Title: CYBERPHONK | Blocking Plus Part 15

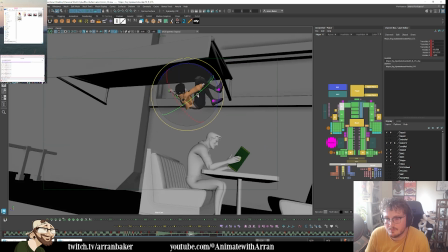3743s
So it's swiping through.
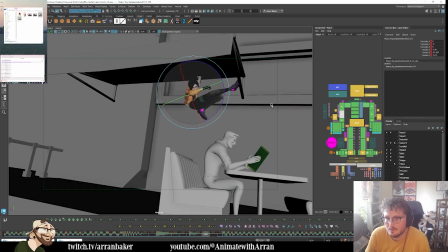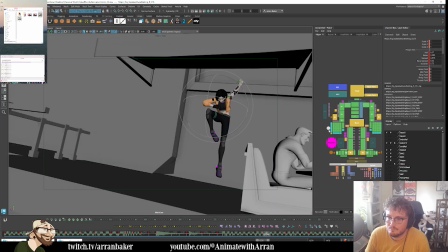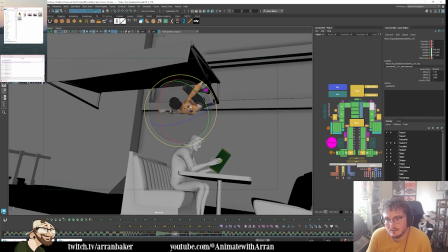3762s
That arm facing needs to be tracked a bit more.
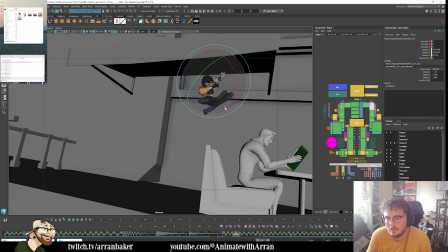3773s
That's better.
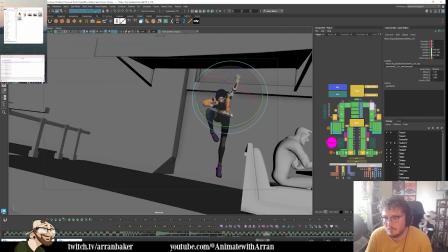3778s
I want to get a bit more of a straight. As it pulls through.
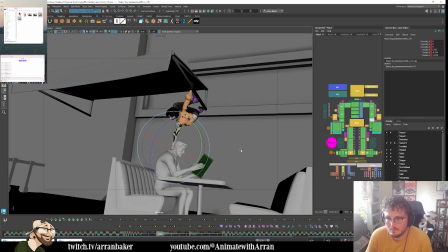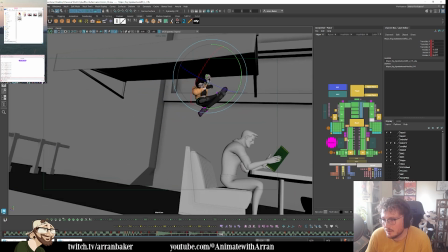3795s
I don't like this shape. Just arc this down a bit more.
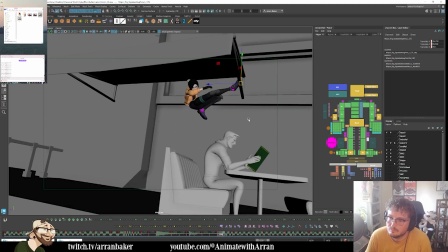I wonder with this one.
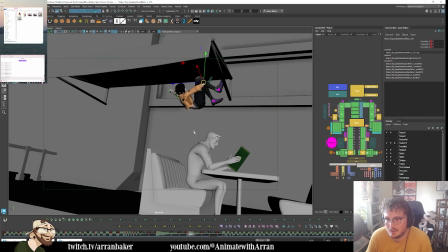3824s
Just trying to help that transition a little bit more.
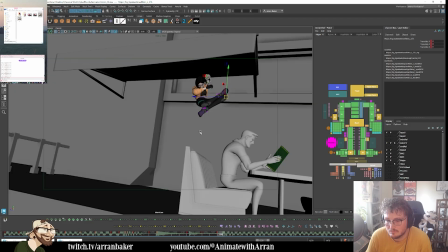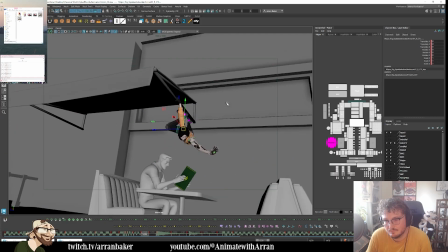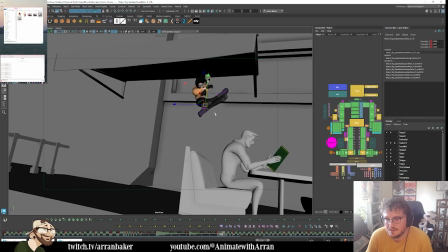3844s
Yeah, I don't know if I like the break in the silhouettes here. I think I'm going to keep the legs together.
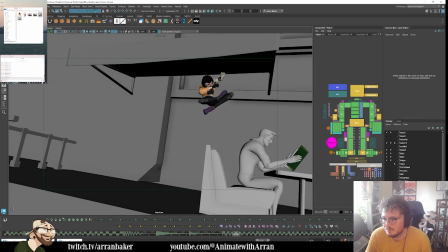3852s
Oops, that's the environment. Which means I need to tweak the hips. Yeah, because then I get this nice arc of the knee kind of coming down and around. So it comes under and then it arcs up here.
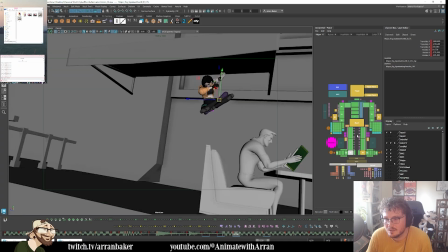3872s
You'll see where I mean. If I keep it up here, but then I can drag the lower half, we're going to get this nice arcing around.
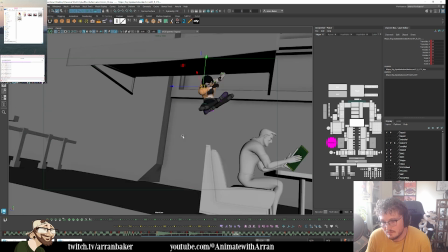3889s
So then we're going to ease out.
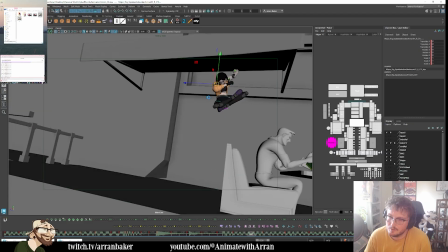3897s
And we're going to start to drop down. So there's a ease out frame here. So we're keeping it on twos as much as we can.
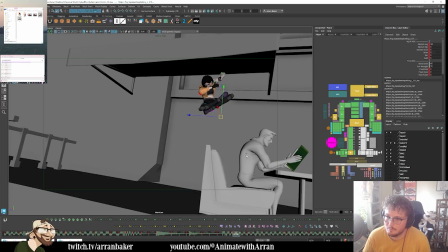3903s
I do want to lead a bit more with this foot.
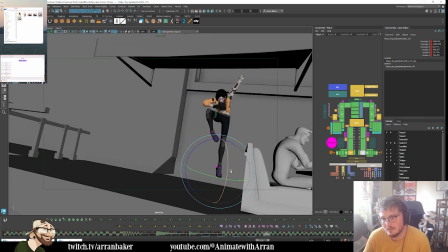3921s
So we're getting a nice strong lead in here. And this is what I was referring to a second ago with that leg arcing under.
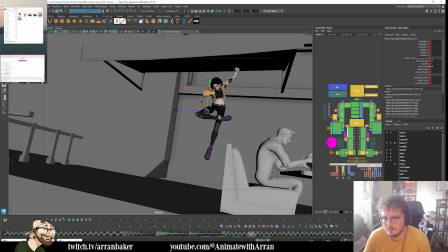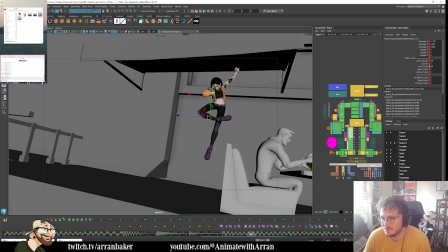3948s
I don't want to go too rubber hosey, but I do want to get a little bit more of that arc leading in the knee.
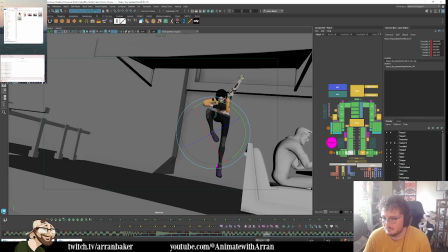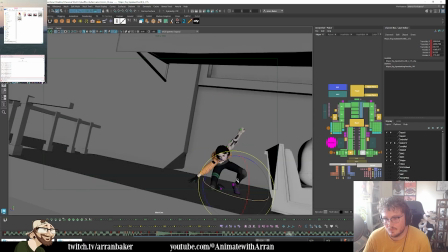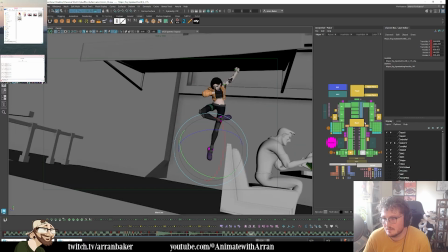3977s
Something like that. Maybe I can push that line of action a bit more.
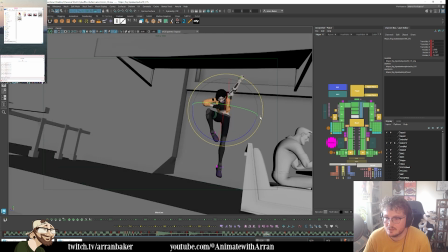3982s
Yeah, that feels better. Just tilting the hips a bit more. Feels like this would come down more now.